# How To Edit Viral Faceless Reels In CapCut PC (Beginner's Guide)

Hello everyone and welcome back to today's tutorial. In this video, I will show you how to create viral faceless reels using CapCut PC.
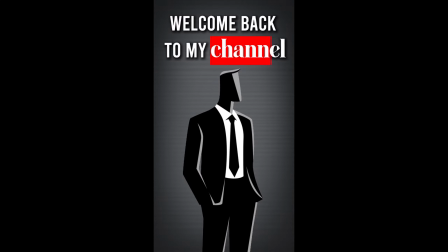This tutorial is designed for beginners, so even if you are new to video editing, you will be able to follow along easily.
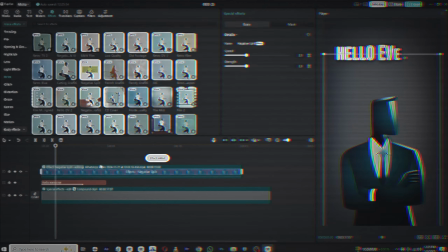If you enjoy this kind of content and would like to see more advanced tutorial in the future, let me know in the comment section.
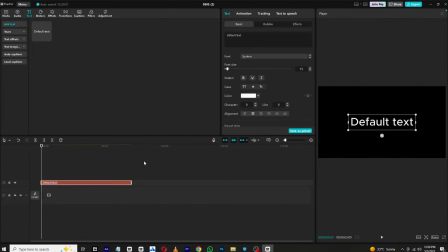Let's begin by launching CapCut. First, we need to create a background for our reel. Start by adding a new text layer to the timeline and delete the default text that appears.
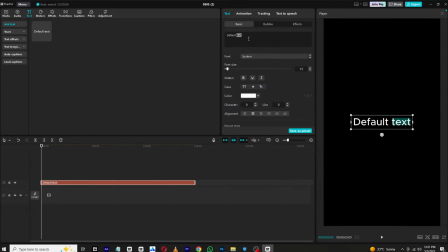Now press the Windows key and the dot key on the keyboard at the same time. This will open the emojis and symbol panel.
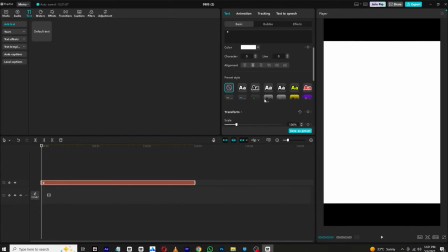From there, select a rectangle and scale it until it covers the entire screen. This will serve as your background.
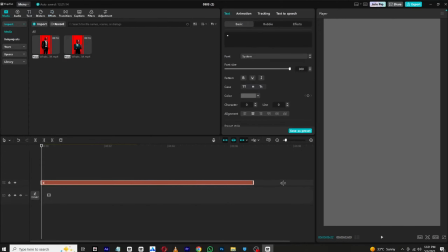You can change its color to match your style or theme. Once done, extend the length of this text layer and match the desired duration of your video. Then right click on the layer and choose make compound clip. The background may look a bit plain to at its point, so let's add some style.
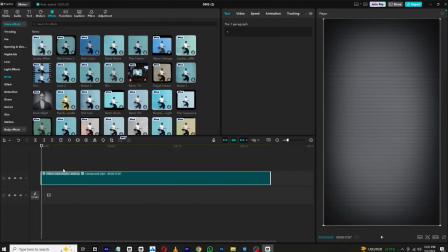Head over to the effects panel and apply a retro effect to give it some visual interest. I am using an effect called dark night, but feel free to experiment with others.
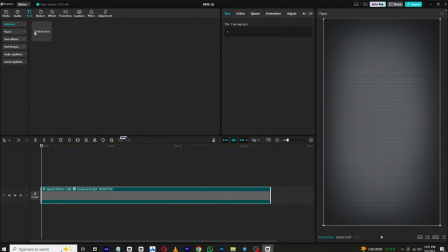Adjust the effect setting until you get a look that feels right for your project. Next, we will add our main text. Create a new text layer and type in your message. Choose a font that's bold and clear, and don't forget to add a shadow to give the text some depth.
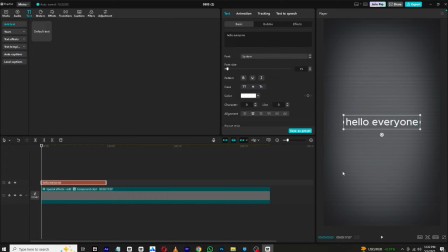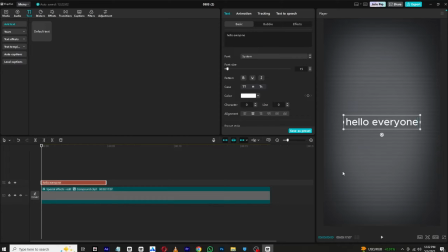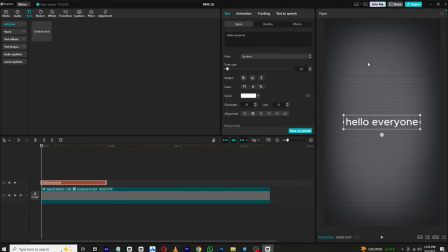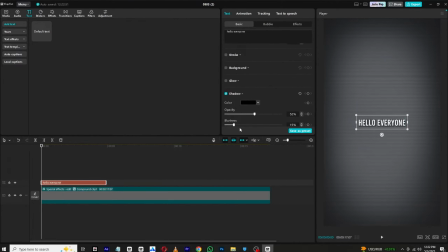Apply an intro animation to the text. I am using bounce left animation. Adjust the animation duration to fit your screen and position the text at the top of the screen.
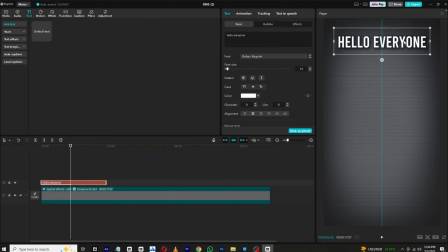Now let's bring in our first character. You can download these characters from my WhatsApp channel.
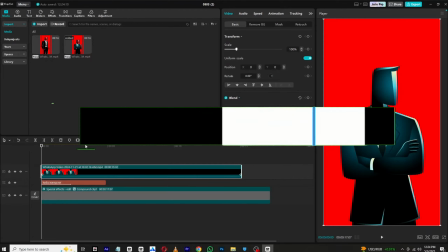The link is in the description below. Once imported, remove the red backgrounds using the chroma key tool.
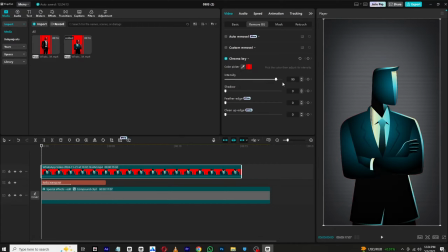Simply go to remove bg, activate chroma key and use the color dropper to select the red area. Then increase the intensity to remove any remaining red edges or shadows. With the background removed, it's time to animate the character. Add a keyframe at the beginning of the clip and drag the character down so it's out of view.
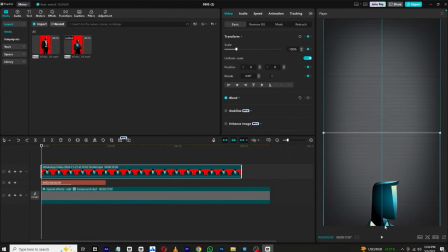Move a few frames forward, then bring the character back to its original position.
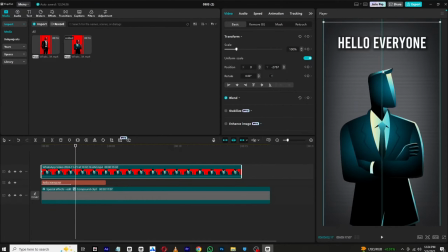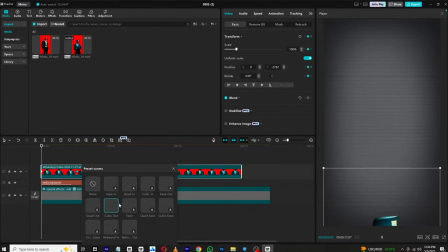Right click the keyframes and select cubic out for smoother animation effect.
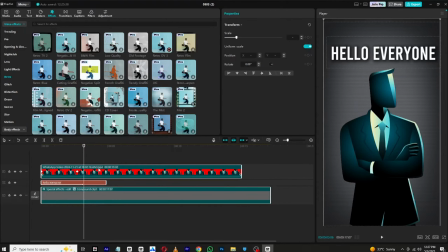To animate the exit, select all the visible layers excluding the background and group them into a compound clip. Cut the clip where you want the exit animations to start. Add a transform keyframe, then move a few frames forward and drag the clip off screen. Add a small rotation to make transition feel more natural.
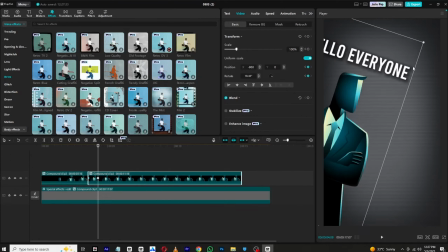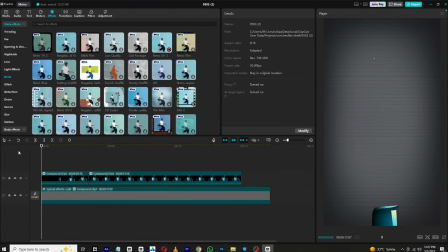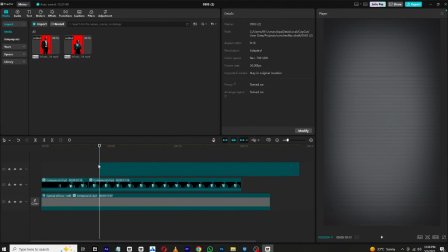Now let's bring in second character. Again, remove the background using chroma key.
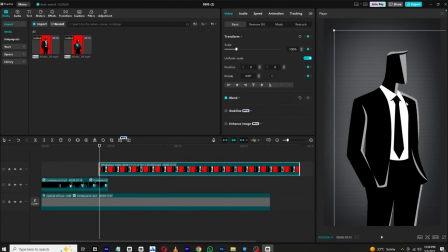At the start of the clip, add a keyframe and drag the character to the right so it's not visible on screen.
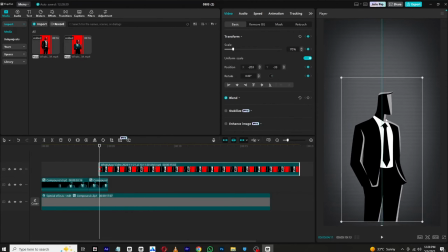Apply a slightly rotation as well.
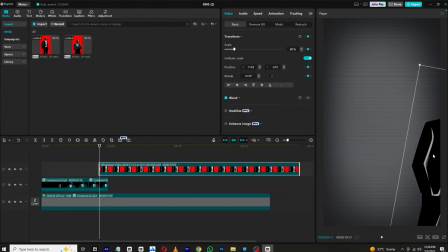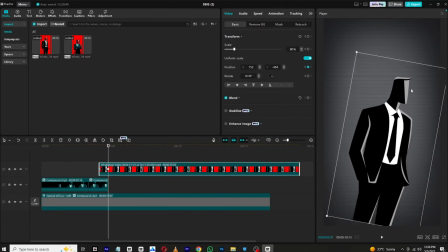Move forward a few frames and place the character where you want it to appear. Set the rotation back to 0 and apply a cubic out keyframe for a smooth entrance.